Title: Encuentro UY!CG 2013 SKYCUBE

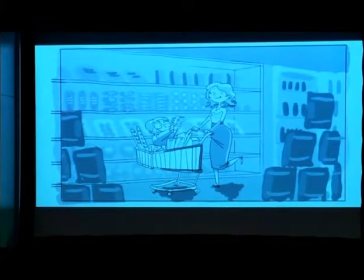Es la primera vez que vemos a los personajes, porque la primera vez en un plano tan abierto que capaz que no eran esos los personajes. Ahora los estamos definiendo. Ellos dos son los protagonistas de la historia. Son la madre y el nene. Esto es importante que se entienda de que la madre y el nene, hay dos versiones en este clip de madre y nene. La madre normal y la madre glamour, como le habíamos dicho, el nene normal y el nene cool.
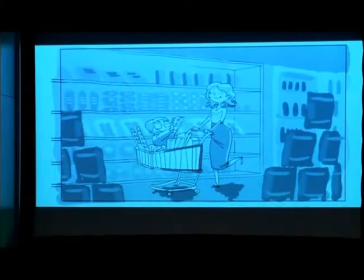Tenemos 20 segundos para mostrarlos a los personajes y la gente no los conoce. Entonces tenemos que mostrarlos muy bien para que la gente entienda el cambio. Es una cosa importante que parece que no tiene sentido porque me dicen, vos, son dos personajes completamente diferentes, más o menos, porque tiene que ser el mismo cambiado, entonces se tiene que entender.
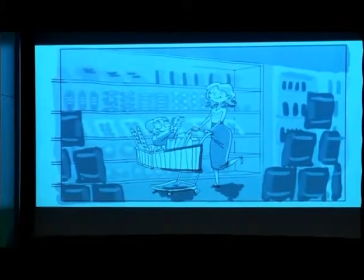Este es el segundo plano y estamos mostrando los personajes de cuerpo completo y estamos disfrutando un poco de lo que es el súper, estamos mostrando cómo es ese súper.
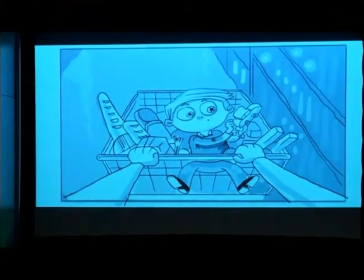Acá tenemos un plano cerrado donde se ve el nene y esto es parte de lo que yo decía. El nene se tiene que ver claro, el nene tiene que entenderse desde que el nene tiene el pelo así, tiene esa ropa, tiene ese zapatito, tiene un auto en la mano, porque capaz que cuando cambie después no tiene gracia.
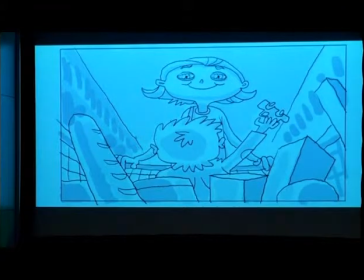Contraplano del plano del nene tenemos a la madre, que este plano tiene la misma función que el anterior, mostrar ese personaje.
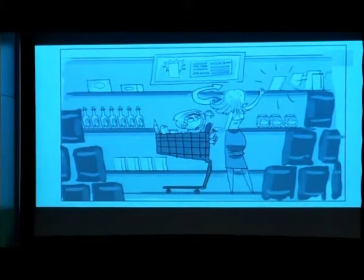Llegan a la góndola. La góndola hay que mostrarla, porque Nestlé es el que pone la plata. Entonces, se tiene que mostrar muy bien.
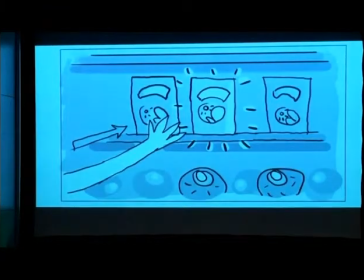Se tiene que mostrar tan bien que lo tengo que mostrar en dos planos. Hay dos planos que muestran el producto, porque todo esto es por ese producto.
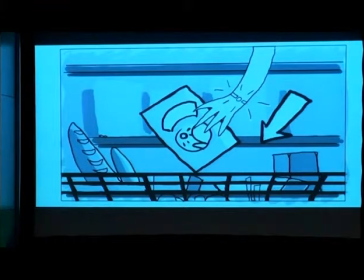La madre estira la mano, y cuando va a apoyar el producto en su canasto, ¡pum!, le cambia el reloj, le cambia el collar.
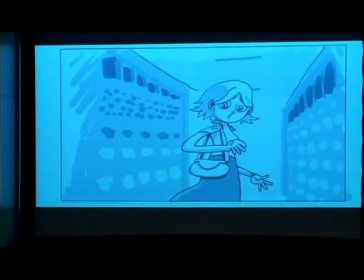Ella no entiende nada, le cambia el bolso.
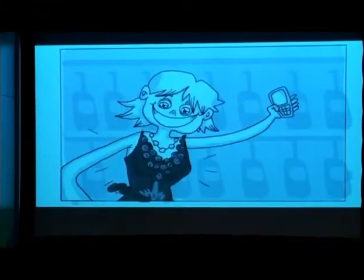El celular, que era como el que tengo yo, ¡bumba!, se transforma en uno mucho más caro y le aparece otra ropa, ¿no?
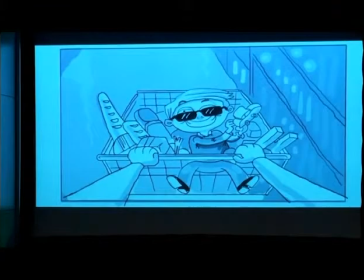Ella está fascinada, no entiende lo que pasa y cuando mira al nene, el nene está súper cool. Estos personajes no son los finales, porque yo todavía no empecé ningún tipo de proceso. Solamente estoy viendo qué voy a hacer, cómo voy a contar la historia. Ese famoso verso que viste que se escucha mucho, che, me gusta cómo contaste la historia. Bueno, realmente es esto. Es qué planos usaste, qué ritmo le diste, qué tiempo le diste. Y ahí un poco entendés si la historia se entiende o no. Realmente yo, particularmente, yo soy director de publicidad, veo esto todos los días, y a mí, particularmente, en el storyboard me cuesta un poco entender si la historia se cuenta. Pero está, es el primer paso a acercarme de a ver si estoy haciendo las cosas bien o no.
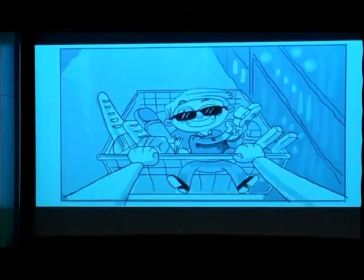Mando esto, a la agencia le gusta, entienden la historia, les parece que está bien, ese guión que andás a ver los meses que tiene arriba de una mesa, de repente lo agarra a gas, lo deforma todo, se los devuelve, y ahí hay que ver si les gusta o no. Si les gusta, ahí arrancamos a laburar.
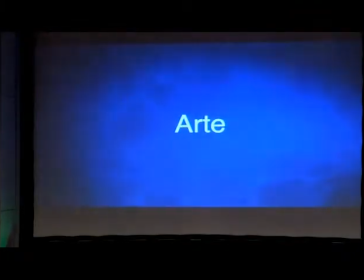El primer paso en esto del CG, de trabajar en CG, de contar historias en CG, es el tema del arte. El tema del arte es la conceptualización del personaje, del lugar, de la esencia del clip, la sensación que nos da a través de la imagen. Hay tres pilares básicos en el arte que son el concepto, el espacio y los detalles. ¿El concepto qué quiere decir? El concepto quiere decir conceptualizar el personaje, conceptualizar el mundo, hacer el macaquito, pintar el fondo. ¿Ah? Esa es la realidad. Trabajamos con un tipo que tiene una cabeza impresionante, que específicamente el tipo lo que hace es todo el tiempo pensar en personajes nuevos, tiene una cabeza extraordinaria. Yo soy una persona que me emperro bastante con lo primero que se me ocurre y es bastante difícil que me saquen de lo que ya quería. Leo el guión, yo ya me hice la cabeza del personaje, ya me hice la cabeza del fondo, de los colores que quiero y todo, y le discuto a todo el mundo de que eso es lo mejor. Por eso me junto con otro tipo que está siempre en contra mío, y me abre la cabeza, me muestra cosas distintas. Conceptualiza varios personajes. Otra cosa que hace el director de arte, que es muy importante, están viendo lo mismo que yo, ¿no? Sí, bien. Otra cosa que hace el director de arte, que es muy importante, es el manejo de los espacios. Cuando entras en detalle te das cuenta que no basta con pintar un fondo, sino que ese fondo encuadre, y no solamente que encuadre, sino que se lea bien, que tiene una buena lectura, y no importa poner una cosa acá, hasta que llene la pantalla y veamos una cantidad de geometría, y paste loco, ¿cómo labura? No es así.